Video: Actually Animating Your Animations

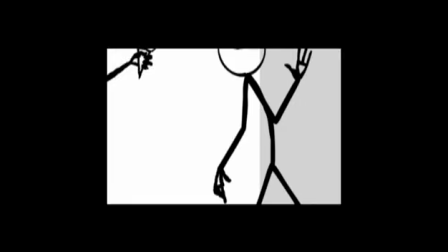(16:16)
Here's what I did. I just took the hand pose that I liked the most, and I just animated it the exact same pose all the way through.
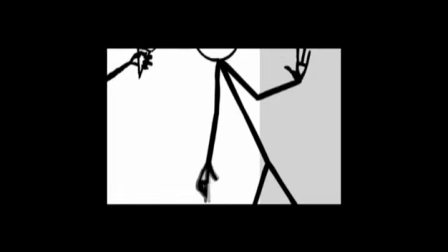(16:26)
And so rather than focusing on trying to draw a bunch of different fancy hand poses and stuff,
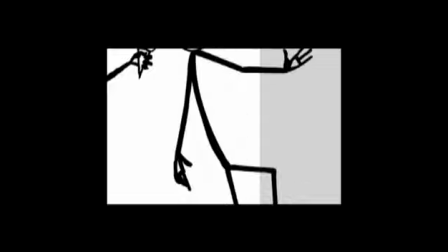(16:31)
I just decided to focus on giving his hand a little bit of natural movement.
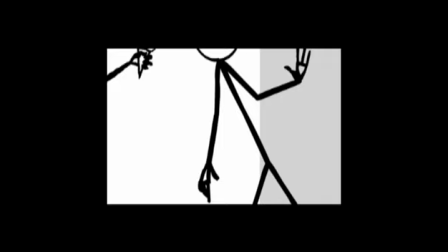(16:35)
And you'll notice here, even when the rest of his body has stopped and there's no movement in it, his hand is still moving a little bit. And I did that because I want, right there, it's basically a leftover force from him moving on screen.
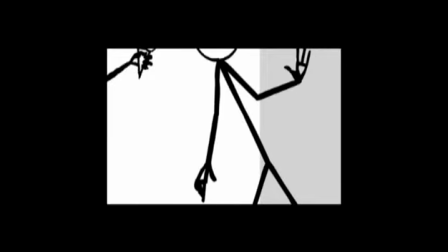(16:50)
And although the rest of his body has stopped, his hand and arm is still moving just slightly. That's one of the principles of animation. It's called follow through and overlapping action. But it basically adds a little bit of extra life, and I just want to point out that although his hand doesn't change,
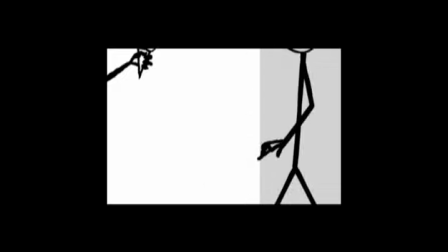(17:13)
just using a few of the principles and adding a little bit of extra,
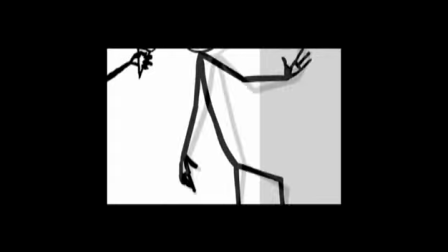(17:17)
or not extra, but just creating some natural movement even with a very static object like that, when it's animated and stuff, you can get away with a lot.
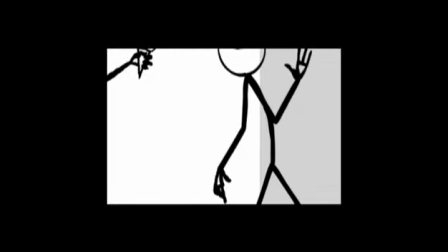(17:30)
So it's important to focus on the movement of objects more than it is to focus on the really the drawing,
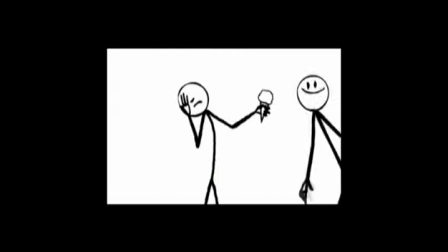(17:39)
I think, personally. So, and if I remember right, that's about it.
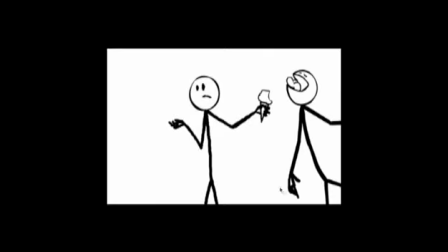(17:44)
That's all I fixed. Fixed the tongue, fixed the head, and I fixed the hands. And so now this animation of him taking a lick is completed. Now that pretty much wraps up today's lesson.
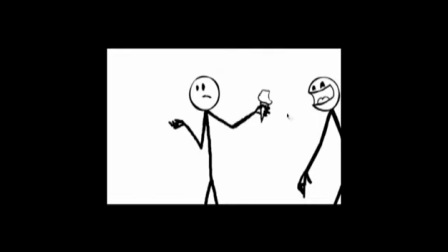(18:01)
I hope you really enjoyed it. I hope you got a lot of value out of it. Feel free to watch this video as many times as you need if you didn't catch anything, or if you want to review. And I will see you in the next video, where we are going to be going through adding audio and sound to your animations.
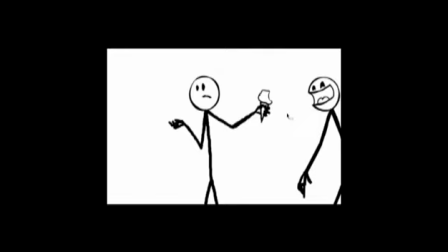(18:20)
And by then, hopefully, I'll have this animation completely done, and we'll be able to go through and add some sound effects, and also add maybe music.
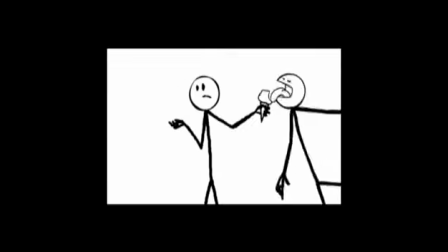(18:30)
I haven't decided, but it might happen. So I will see you then.